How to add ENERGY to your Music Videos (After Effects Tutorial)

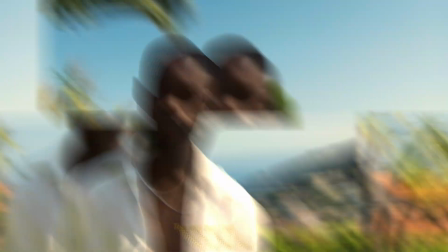(0:00)
What's good, YouTube? In this video, I'll be showing you how to add energy into your music videos or your edits inside After Effects.
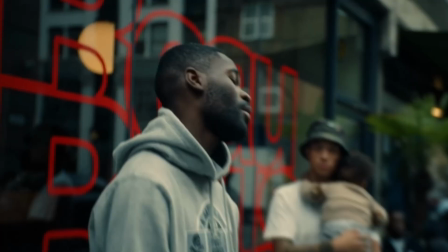(0:06)
We're going to be adding movement as well as energy into three regular scenes in order to make it look more dynamic and just to add that extra sauce within the different scenes.
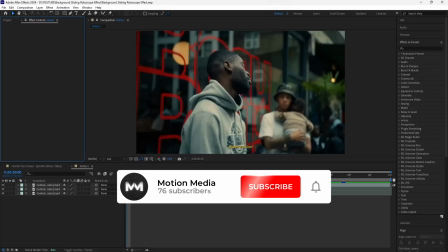(0:14)
So without wasting any more time, make sure to like the video and subscribe to the channel. Let's get right into it.
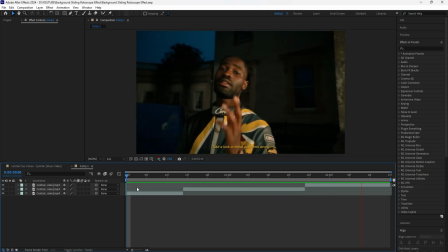(0:19)
So here in After Effects, I have these three different scenes of Dave from the Sprinter music video. And as you guys can see, we just have cuts throughout these three different scenes. And what we're going to do in order to get started is we're going to start out with the first scene.
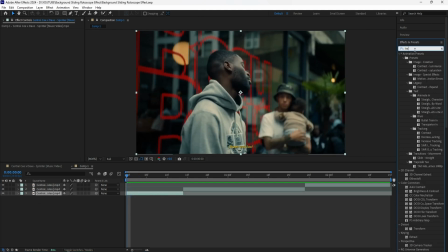(0:31)
I'm going to create that zoom in effect in this first scene. I'm going to add a transform effect to this layer and we're going to keyframe the position as well as the scale in order to create a camera zoom in effect where it zooms into our subject's face.
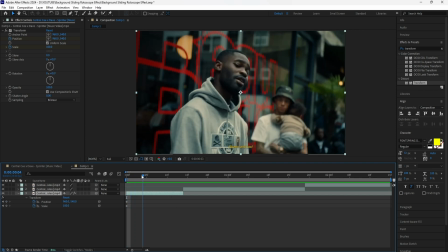(0:45)
This layer is 14 frames long and we're going to go forward 13 frames just so that we can still see our layer.
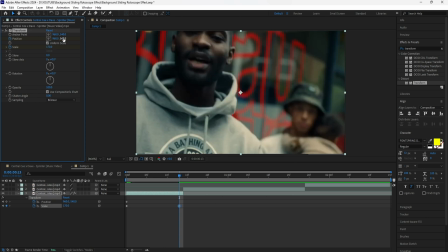(0:51)
I'm going to keyframe the scale at 170 and then I'm going to adjust the position where we have our subject right in the middle turn
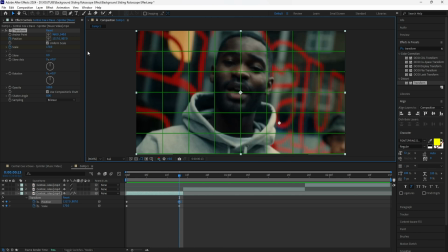(0:59)
on the proportional grid you can more accurately create this effect where our subject is right in the middle so i'm going to have it like that because we're
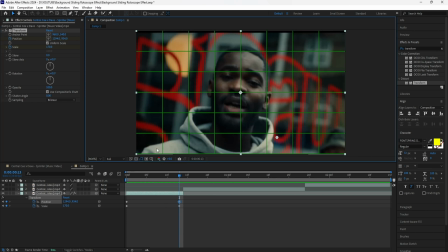(1:06)
creating the zoom in effect there is a transparent edge at the top and in order to fix that what we're going to do is add a motion tile add that above transform effect increase the output height to 200 and click mirror edges and just like that we don't have a transparent top edge
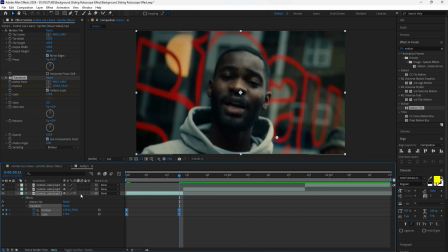(1:22)
anymore we're going to then grab these keyframes and easy ease them make sure to have your motion blur on and then go into the graph editor of the position keyframes i'm going to create my graph like this where the influence is at 100 it animates in fast in the beginning and then it animates out slow i'm going to create the same exact graph for the scale keyframes
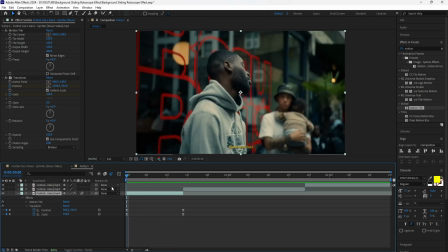(1:42)
and then i'm going to grab both of these keyframes and just move it towards the end and now if we play this we have that zoom in effect in the beginning it's really simple but it can definitely you
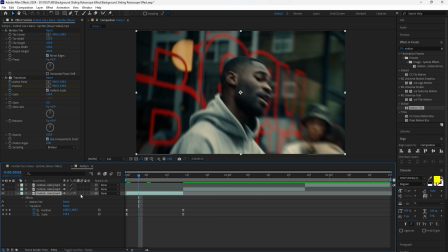(1:50)
just add that extra energy to your footage, especially when you have the motion blur on. That is the first way to just add some movement into your footage.
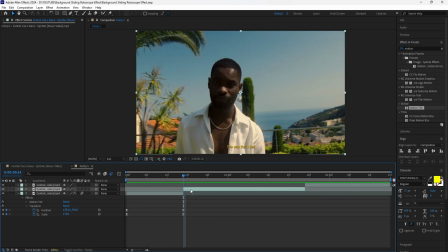(1:58)
Now moving on to the second scene, we're going to be creating this rotoscope background slide transition where we have the top part of the background sliding towards the right and then the bottom part of the background sliding towards the left. In order to create that effect, what we're going to do is rotoscope our subject. So make sure to double click the layer and then grab the roto brush tool.
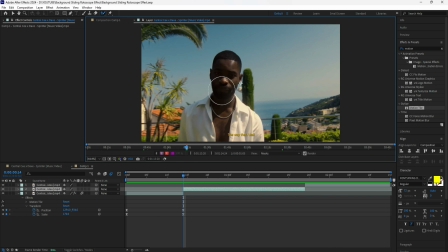(2:15)
To make your brush bigger, you hold the control button and left click and just drag your mouse. It will make your brush either bigger or smaller, and if there's any unwanted parts that you didn't want to rotoscope, hold the alt button and left click and just drag over, and that just gets rid of any unwanted parts. I'm going to now rotoscope my subject.
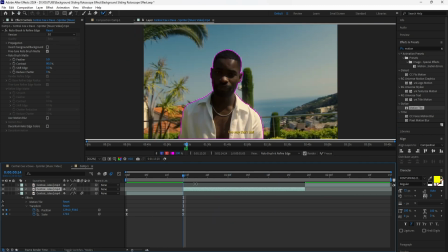(2:32)
It's always important to go frame by frame to make sure that everything was accurately rotoscoped the way you wanted to, and my rotoscope did a good job of capturing it the first time. So after you check that everything was accurately rotoscoped the way you wanted to, click the freeze button, and that's going to lock our rotoscope subject. After hitting the freeze button, go back into the composition.
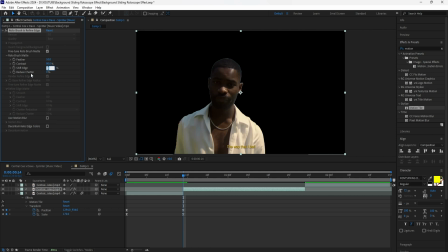(2:50)
I'm going to increase the feather to 10 and decrease the shift edge to negative 60 just so that our edges do feel smoother. I'm going to then duplicate this layer two times. So make sure to click control D and click that twice. Click the bottom layer and I'm going to delete the rotobrush effect for that bottom layer. Also going to rename these layers just to make it easier for me.
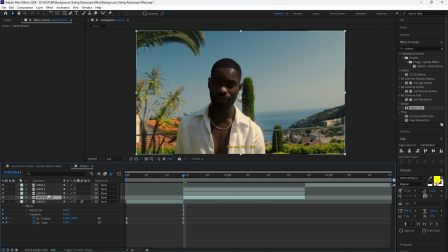(3:12)
DaveBGBot because I'm going to be masking the bottom part of that layer. And this one, I'm going to name this DaveBGTop because I'll be animating and masking the top part of the background layer. And you also want to delete the Rotobrush effect for the middle layer because that's going to be part of the background that will be animating.
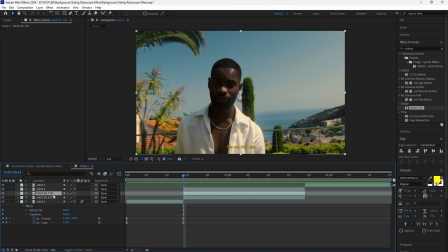(3:29)
Only the layer at the top is going to be a rotoscoped layer. In order to create that slide transition for our background, grab the rectangle tool and turn on the proportional grid so we can see where our rectangle tool will be masking.
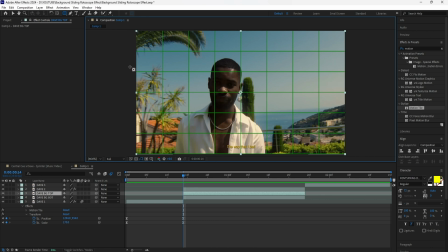(3:43)
We're going to be masking the top part of this background layer. So we want to be masking out that background exactly where the middle is for the top layer as well as the bottom layer.
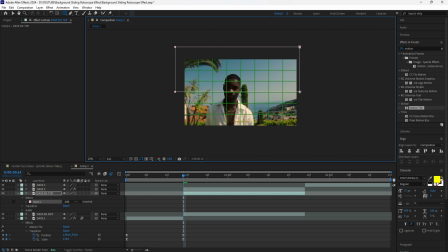(3:52)
So make sure to mask out the top layer exactly in the middle so that we don't see a transparent background.
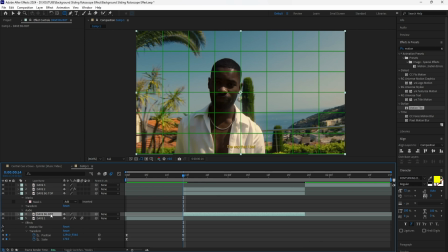(3:57)
And then we're going to do the same thing for the bottom part of that layer where we mask out the bottom half after accurately masking out the top and the bottom part of the background layer we're going to now add a motion tile effect to this top layer in order to create that
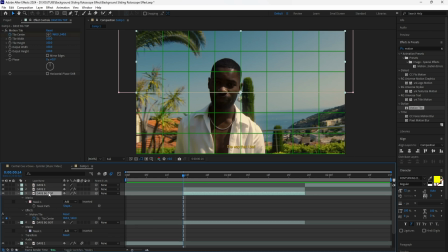(4:12)
background slide animation in order to do that keyframe the tile center click that layer and click u to reveal the keyframes we're going to go towards the end and i'm going to have that
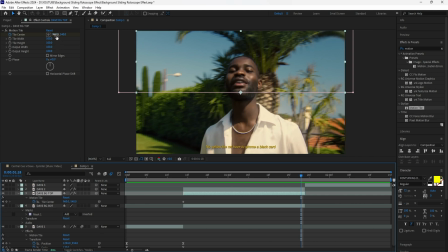(4:21)
background slide animation happening in a cycle of nine times so if you multiply 960 times 9 that's 8640 i'm
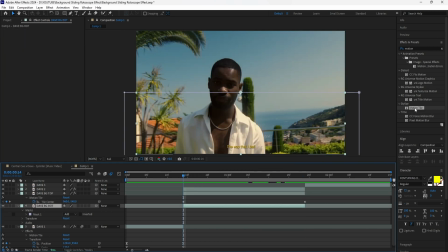(4:30)
going to then bring that layer towards the end. And then I'm going to add a motion tile effect for the bottom part of that background layer and keyframe the tile center.
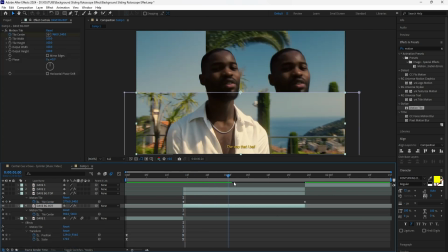(4:39)
But this time I'm going to be having the bottom part animating towards the left.
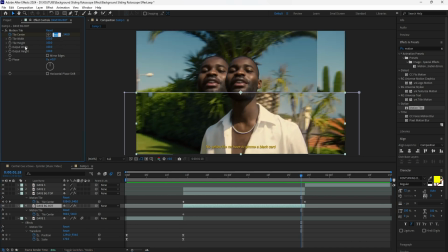(4:43)
Because it's going the opposite direction, I'm going to be keyframing it at negative 8640.
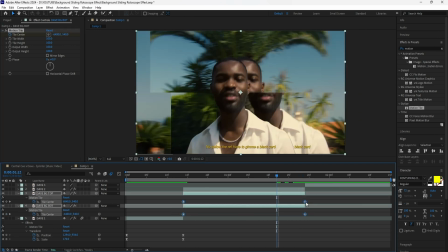(4:48)
Grab that keyframe, bring it towards the end. Grab all these keyframes and easy ease them. Make sure to have the motion blur on for both of those layers.
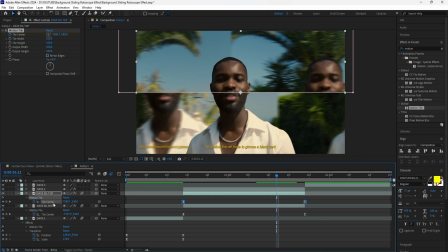(4:55)
I'm going to then go into the graph editor of the top part of the background layer and I'm going to have it animate in fast in the beginning.
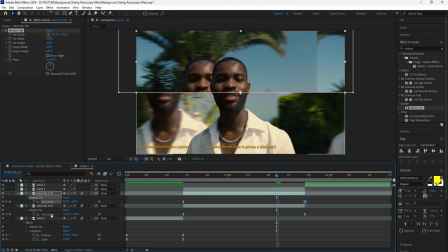(5:02)
So have the influence at around 80%. Create the same exact graph for the bottom layer.
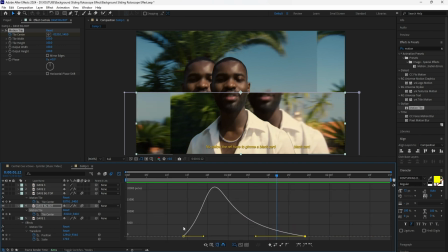(5:07)
Influence is going to be at around 80%. So it's going to be animating pretty fast in the beginning and then it's going to slow down towards the end.
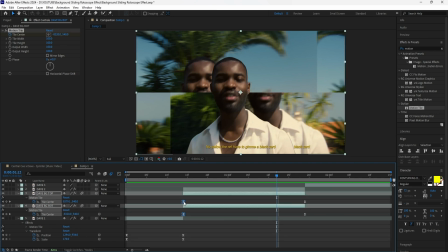(5:13)
I'm going to then grab keyframes in the beginning and just move it back one frame just so that the animation is still happening as it cuts from the first scene into the second scene. And then grab these two keyframes at the end and move it forward two frames just so that right when the animation cuts into the next scene,
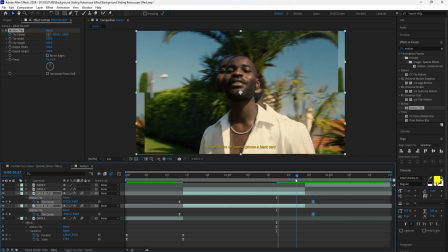(5:30)
the animation is still going on rather than having it completely stop. And we always want to have movement throughout these scenes as they're animating.
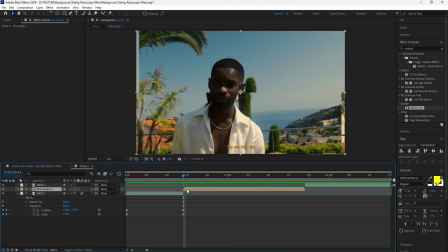(5:37)
We're going to then grab these three layers and pre-compose them. And then I'm going to create a shake flash transition between the first clip and the second clip.
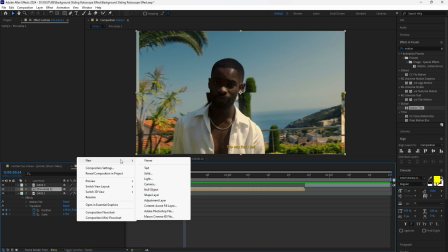(5:46)
In order to do that, I'm going to add a new adjustment layer and make that adjustment layer six frames long.
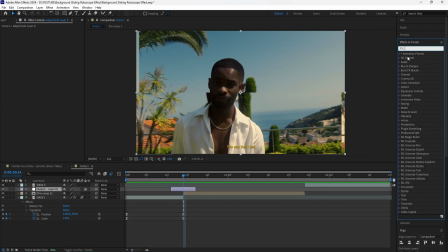(5:51)
And in order to create the shake effect, no plugins or presets are required. If you go on After Effects and just search up wiggle on the effects and presets tab, we're going to drag the wiggle position onto this adjustment layer.
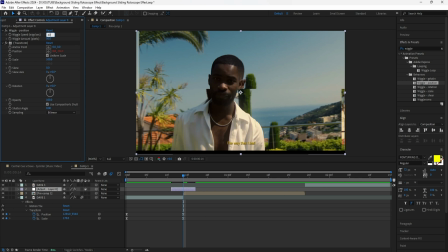(6:03)
I'm going to increase the wiggle speed to 40 and increase the wiggle amount to 100. Because I want to create this really intense shake effect between the first clip into the second clip, by adding this wiggle effect to this adjustment layer, it does create a transparent background. In order to fix that, we're just going to add a motion tile to the second scene.
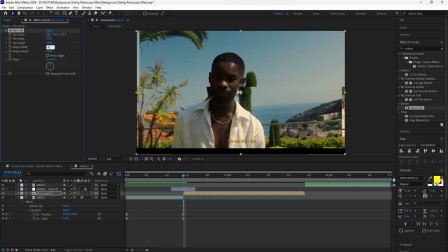(6:23)
I'm going to increase both the output width as well as the output height to 400 and make sure to click mirror edges now as you guys can see there is no transparent background and in order to create that flash effect i'm going to add an exposure to this adjustment layer keyframe the exposure
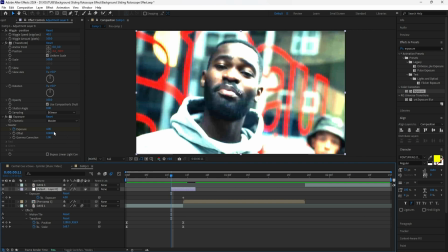(6:38)
at four in the middle and then go towards the beginning keyframe the exposure at zero and then keyframe the end at zero as
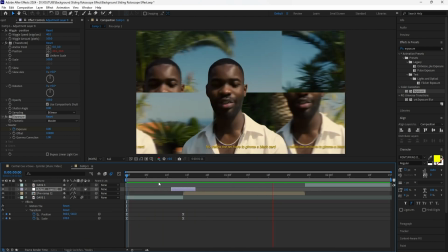(6:46)
well grab those keyframes easy ease them so now if we play this we have that shake flash effect between the first clip as well as the second clip there's just
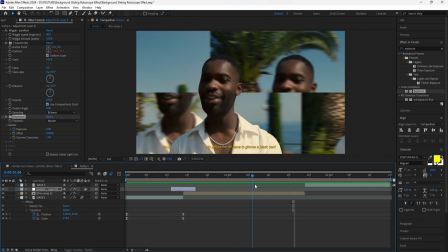(6:53)
always movement as well as energy happening within those two scenes and then moving on to the final transition in order to add energy
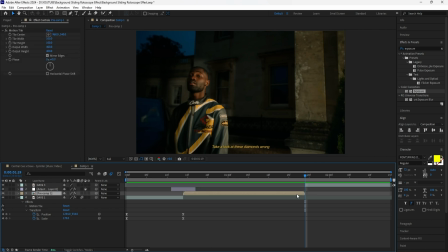(7:01)
to these scenes what i'm going to do is create a slider transition from the second scene into the third scene in order to do that i'm going to keyframe the
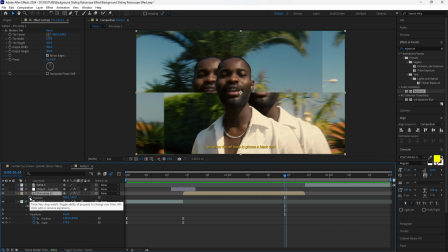(7:08)
position and i'm going to go back five frames keyframe the position at its original position and then go forward four frames and then i'm going to
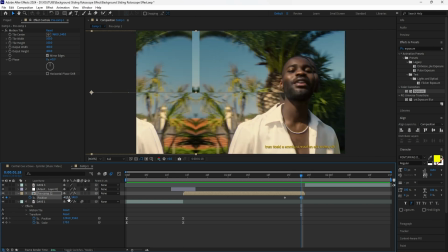(7:16)
keyframe the position where it animates towards the left and because this is going to be a really fast slide transition you definitely want these values to be
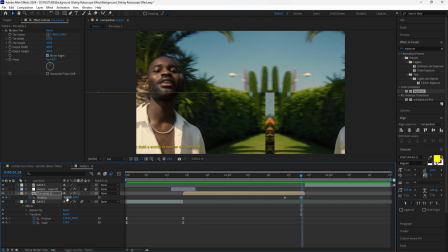(7:24)
at a higher number that should be good enough there's no exact number but you definitely want it to be higher just so that we create a faster and
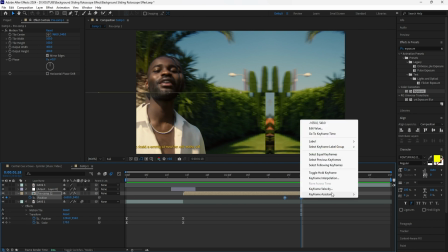(7:31)
seamless transition between these two clips grab these two layers ease them and move it towards the end so that it happens right where the cut
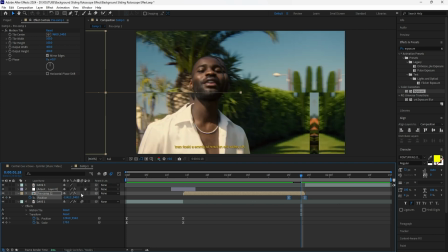(7:38)
happens between these two scenes and make sure to have the motion blur on i'm going to then go into the graph
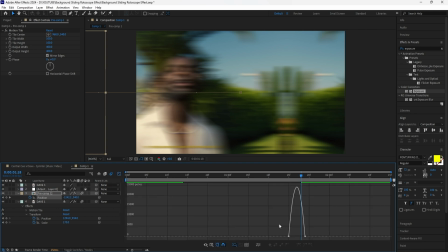(7:43)
editor of these position keyframes and have the influence at 100%.
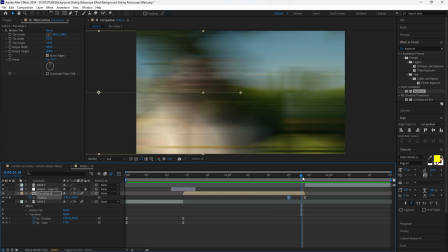(7:48)
So it animates slow in the beginning and then it animates out fast. We're going to then keyframe the position of our third layer.
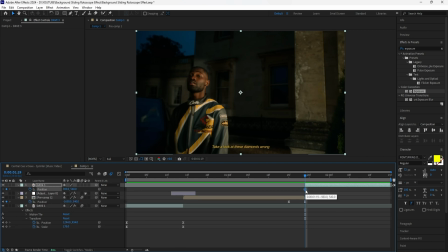(7:55)
Keyframe the position at its original position and bring that keyframe four frames forward. And because we're creating this slide transition, we're going to need to add a motion tile effect to this third layer.